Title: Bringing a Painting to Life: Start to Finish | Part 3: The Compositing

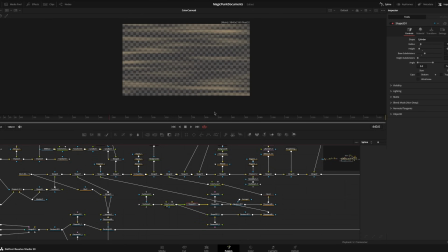So one cuts out the other and they kind of create interesting shapes, color graded them, added it onto a cylinder, added the camera there,
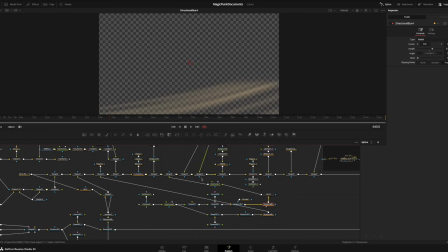rendered it out, added a directional blur, and then color curved it and,
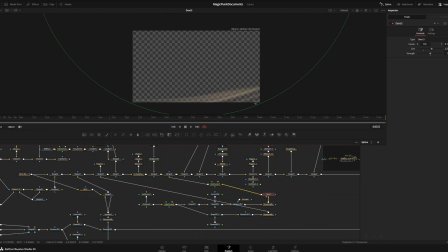dented it. So that way it's kind of even more warped towards the ends, and added that back in. Well, that was the front portion. Here's the back portion. The back portion goes behind everything and it's added right here. Next, we have Machi. So in Machi, we have the scarf. So we have this scarf here. Look at that. Wow, it looks so nice now.
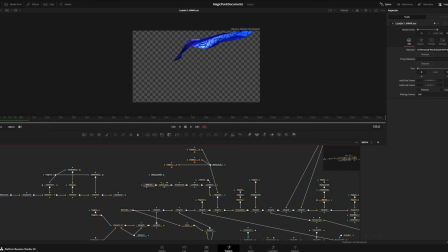Look at that. So this was the 3D scarf from Blender. Color corrected it a little bit to match the painting a bit more.
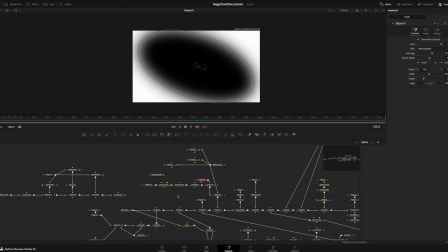Transformed it, moved it around, blurred it just a bit up here in the corner. So everything in the white gets blurred out.
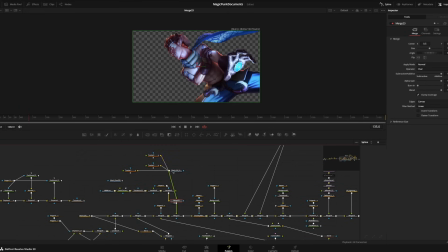Lens blurred it again all together and added it back in. And the only thing I used for Machi was a tracker.
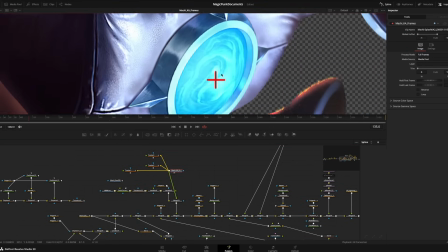So if you notice here, I painted on his hand this tracking thing.
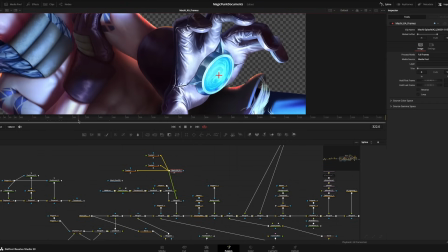So that way I could track the movement of his hand and connect it to the lens flare.
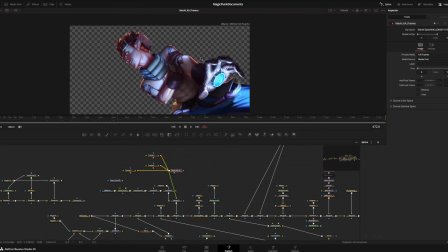I also tracked some things on his arm, so that way you get different movements. You'll see all that later. So here we go.
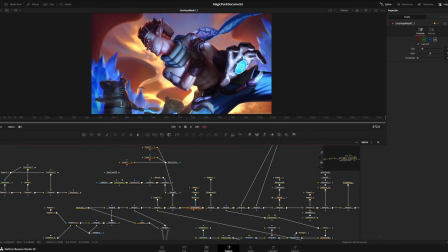All together right now. Here's where we're at. We're going to sharpen Machi again. So just like I did to the painting, I'm going to sharpen certain areas of this.
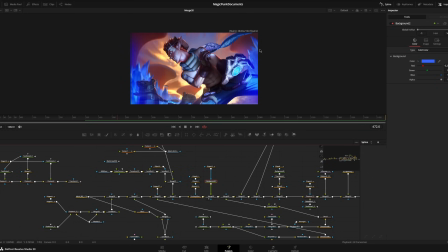So this is a hard light layer, and all this is going to go underneath all the effects I'm about to apply. And it's just a blue color on hard light. We add that. Then we add the front portion of this dust effect right here. So you can see the dust is moving around. Okay, then over here we have this group of all the effects.
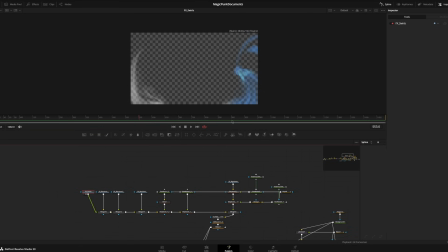And all I did is I took the layers from the painting and I imported them here and started merging them together in various ways. So you can see all the layers of the painting. And if you want access to this Clipsio paint file / PSD file, it's available on Patreon. So here's this, right? Applied, applying these effects, this mini swirl, all these different effects.
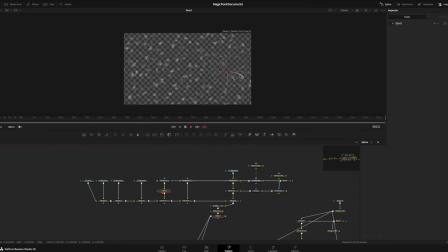I'm applying them all together. I'm adding a distortion to them so that way they move around. Add a slight dent so that way it looks like the particles are getting pulled in towards the center.
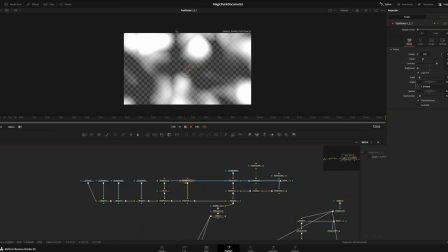Another displacement. This moves the whole thing. So this is a much larger effect and it's moving the whole thing.
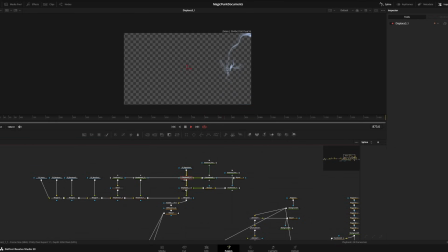Over here, we have the right swirl. I gave it a displacement, another displacement, just making sure things are moving around. We have this randomizer on this ellipse. So that way it looks like the center is moving constantly. So that way when it displaces it, it isn't going everywhere. And so all together we have this effect here. Pretty nice. Then I add some chromatic aberration to it and things start getting a little heavy here.
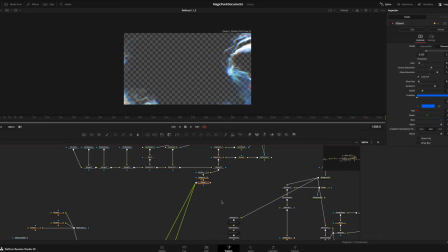The defocus is going to make this even worse. And the exponential glow, this is called X Glow. This is again, from the guys at Reactor. I talked about them in the first video, but effectively this is a community made plugin for DaVinci Resolve Fusion.
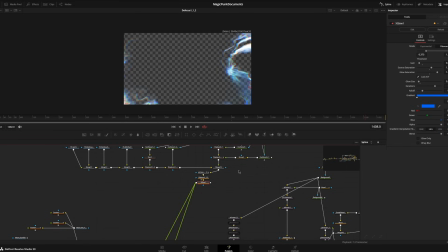There is a ton of community resources. They're very powerful tools. This one is one of my favorite effects, but it's very intensive on your GPU, called X Glow. And this exponentially glows your work. This has a lot of things to tinker with, but it looks really nice.
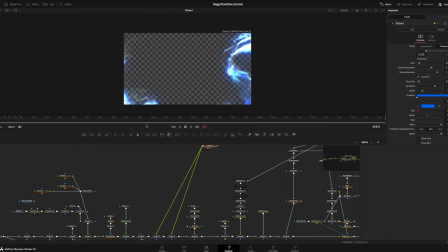Okay, and so this is very GPU intensive. I have a 5070 Ti, by the way, and this is chugging with 16 gigabytes of VRAM.
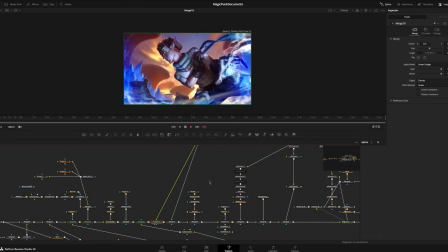Cool. The first merge that I'm going to do is on linear dodge. That puts all of these magical effects here. And the second one I'm going to do is called hypotenuse. And on hypotenuse, it kind of isolates the brightest parts. And I don't know what the equivalent of this would be. It's not a glow dodge. It might be equivalent to glow dodge.
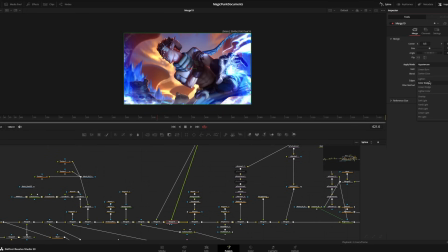I don't know. It's a very nice effect. So if I show you something else that would be equivalent, like a color dodge. So here's color dodge.
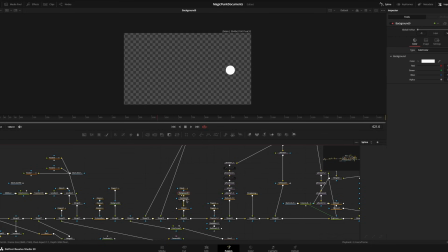Here's hypotenuse. I don't know. Very nice effect. Next, masked out this little ball here to put at the center of his hand. And again, this transform, which transform is just a tool that allows things to move around. This transform is tied to the tracker that I did on his hand.
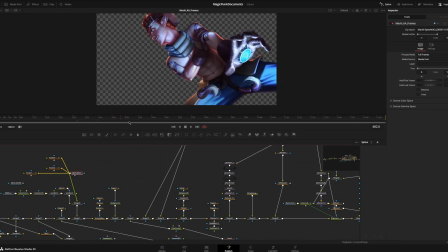So all of this information right here throughout the animation is now being applied to this transform here. So this just moves and vibrates and glows a little bit. And then we have X Glow again. Again, very intensive process, very intensive little node here. Wonderful, looking good so far.
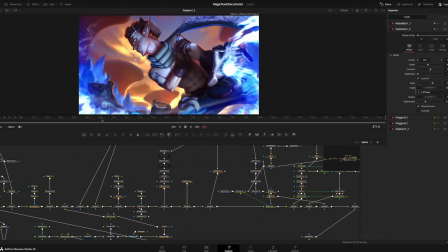I brought back that same effect from the painting 2D version, and now I get to actually animate it.
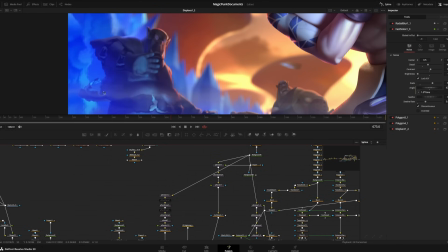Anyways, it's animating these areas right here with this tiny little effect right here. Here comes the first real big effect here.
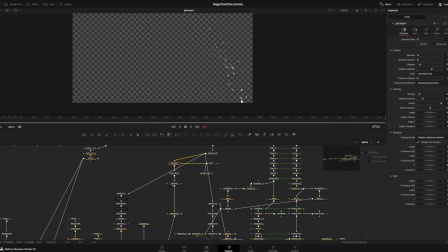This is going to be pretty intense to render out. We'll see what happens. The first one are some sparks just flying from his hands, just dynamic sparks that are flying from his hands.